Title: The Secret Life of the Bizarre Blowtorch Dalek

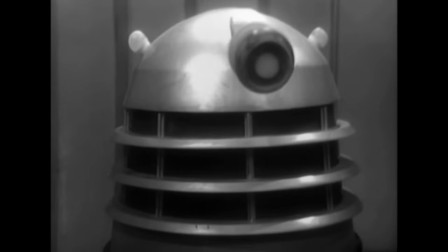252s
The editing of this scene is very disjointed.
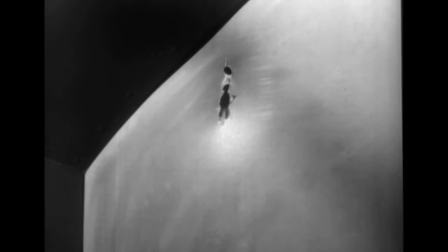256s
Viewed from the direction of the escapees, the Dalek makes its incision in the top left and moves its blowtorch down.
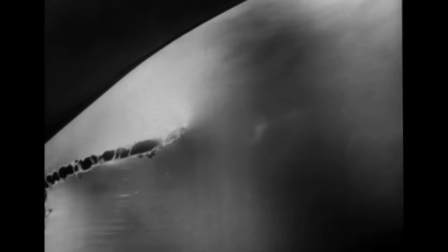263s
But in the next shot, it's at the top of the doorway, travelling right.
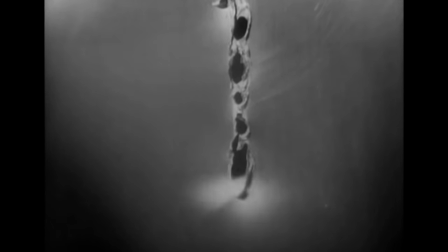269s
The third shot seems to be the bottom right corner of the door, but when we finally switch to see the other side, the cutting is back at the start position.
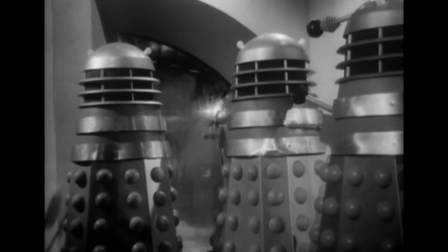277s
This shot was done after the real blowtorch cutting had been finished. It's possible to see that the incision below is already completed ahead of where the tool is making its way down.
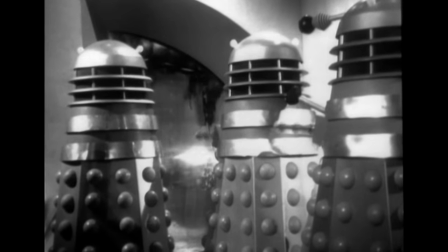288s
For this effect, a specially constructed attachment was created to replace the Dalek's sucker,
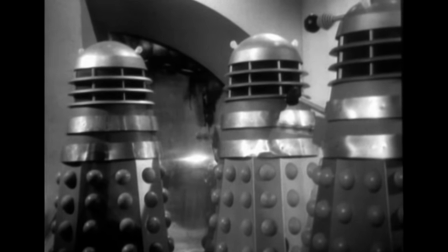293s
and a pyrotechnic was fitted to produce sparks that emulated burning through metal.
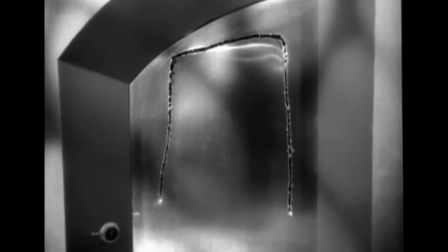300s
Further inconsistency comes in the next shot, when we see cutting is taking place at both edges of the door simultaneously, with the work about three quarters done on each side. The next shot sets progress back again to about halfway,
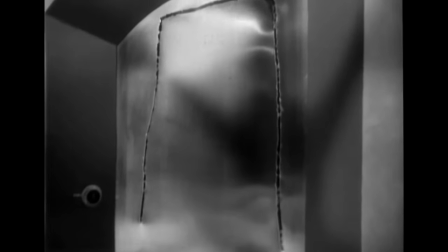315s
before it jumps ahead again to being finished on the right and almost completed on the left.
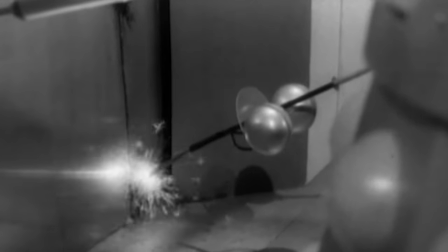321s
The final shot gives a good view of the fake cutting attachment with its sparkler,
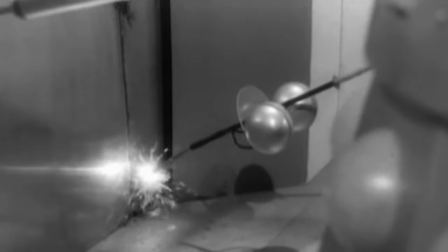326s
but this shows that it's not actually in contact with the surface of the door and the cut already exists beneath it.
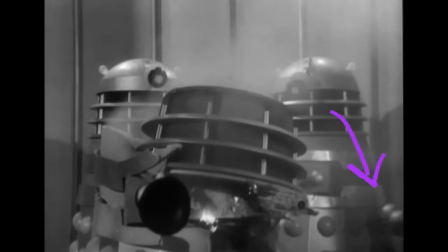333s
Once the Daleks enter the lift room we get another good look at the cutting device and this is the last glimpse we get of the special attachment in this serial.
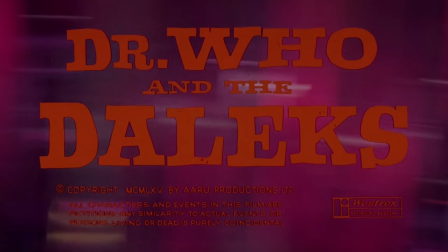343s
However its reinterpretation for the big screen is where the story really gets interesting.
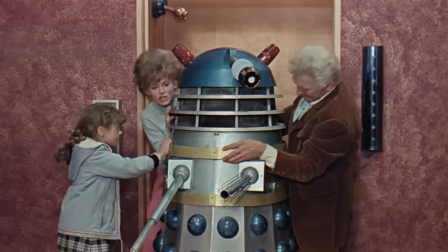349s
The movie adaptation of this This scene chooses yet another option to explain why Ian can't go in the lift.
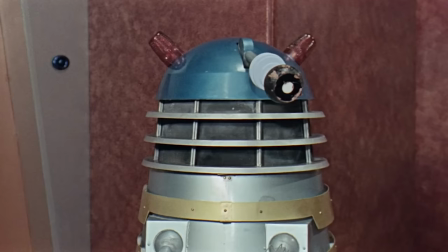355s
It stops just short of the floor. But the rest of the events play out in a very similar way, with one significant difference.
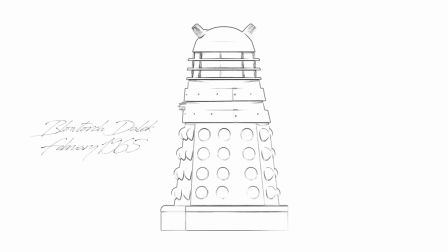363s
The cutting tool is not simply a swapped out alternative to the regular sucker, it was a completely bespoke new arm.
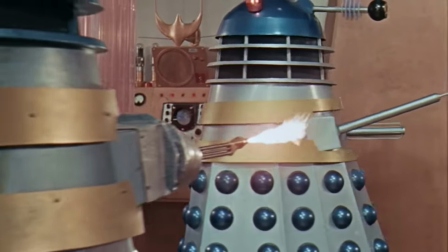373s
In the movie, the blowtorch Dalek comes into view with flame already lit and without a word being spoken gets to work cutting into the door.
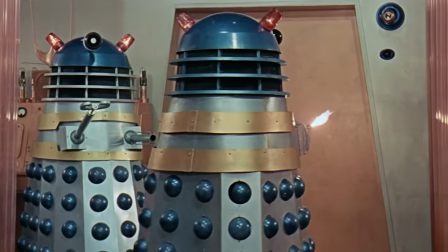383s
Aside from the obvious, which we'll come to shortly, there are two main differences between this Dalek and its fellows.
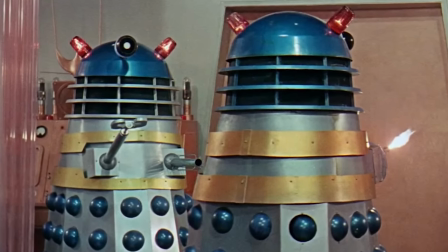390s
The collars on the shoulders are more of a bronze colour compared to the yellowy gold of the usual drones,
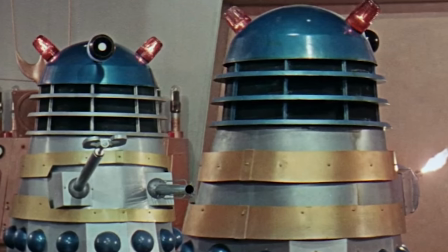396s
and the next section is painted a dark metallic blue instead of the extremely pale metallic blue of the others.
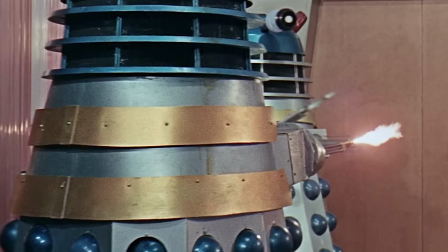403s
The whole body of the prop has been weathered to evoke the idea that this is a factory worker Dalek.
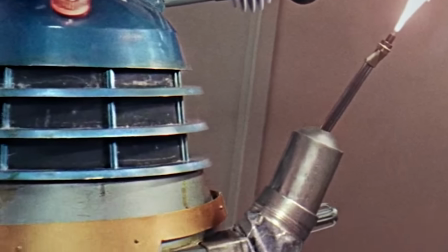409s
Its oily surface creates the wonderful notion that it's been drafted over from a dirty industrial area of the Dalek city.
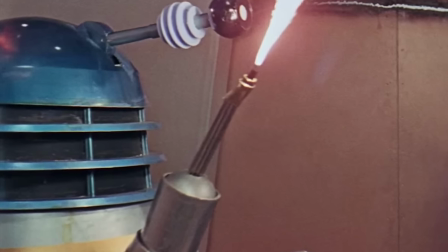417s
And its custom paint job could be seen as a little joke that this individual is a blue collar worker.
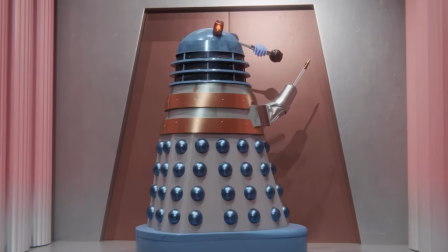425s
This Dalek's arm is of course the notable feature. It has a more organic and flexible protuberance than any other member of its race.
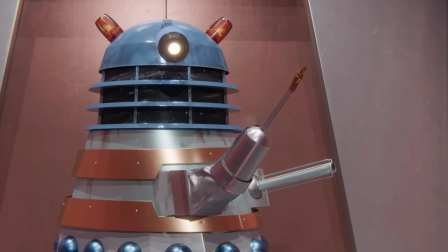434s
With the section extending from the body being made from a leather or waxed canvas material riveted into the sides of the gun box.
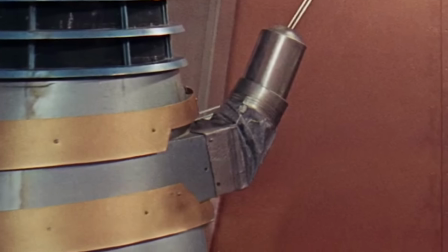441s
An open hole reveals a previous attempt at developing this arrangement.
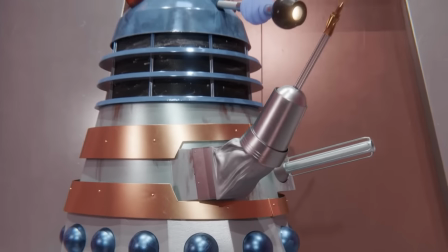447s
So that the operator inside could reach his arm out as far as possible, it's reasonable to assume that underneath this fabric the whole front of the box has been cut away.
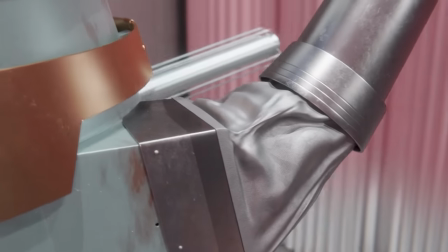460s
The middle section of the arm is a multi-part rigid metal tube with a rounded end
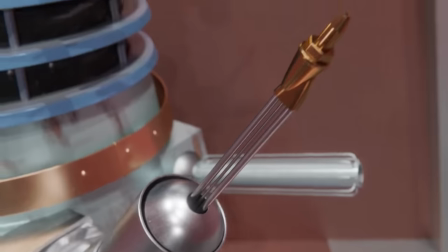464s
and extending out of its opening is the business end of a gas-powered cutting torch.
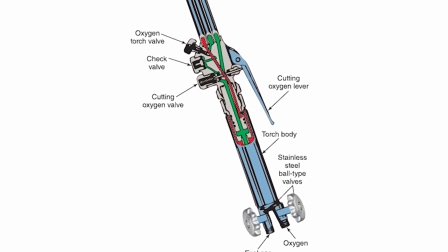470s
It is specifically a cutting torch and not a similar-looking welding torch because it has three gas pipes rather than one or two.
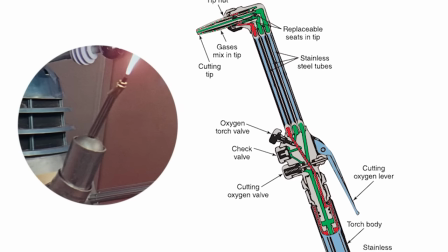478s
That additional third pipe is for the oxygen jet which helps to burn and blast the melted metal out of the cut.
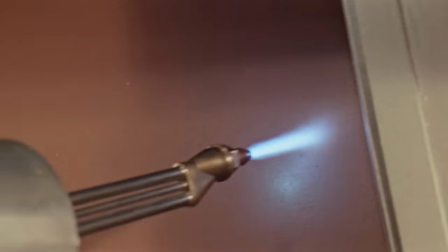488s
In the rest of the set of the Dalek City the doors would have been made from hardboard but to perform this close-up effects shot a real metal panel is used.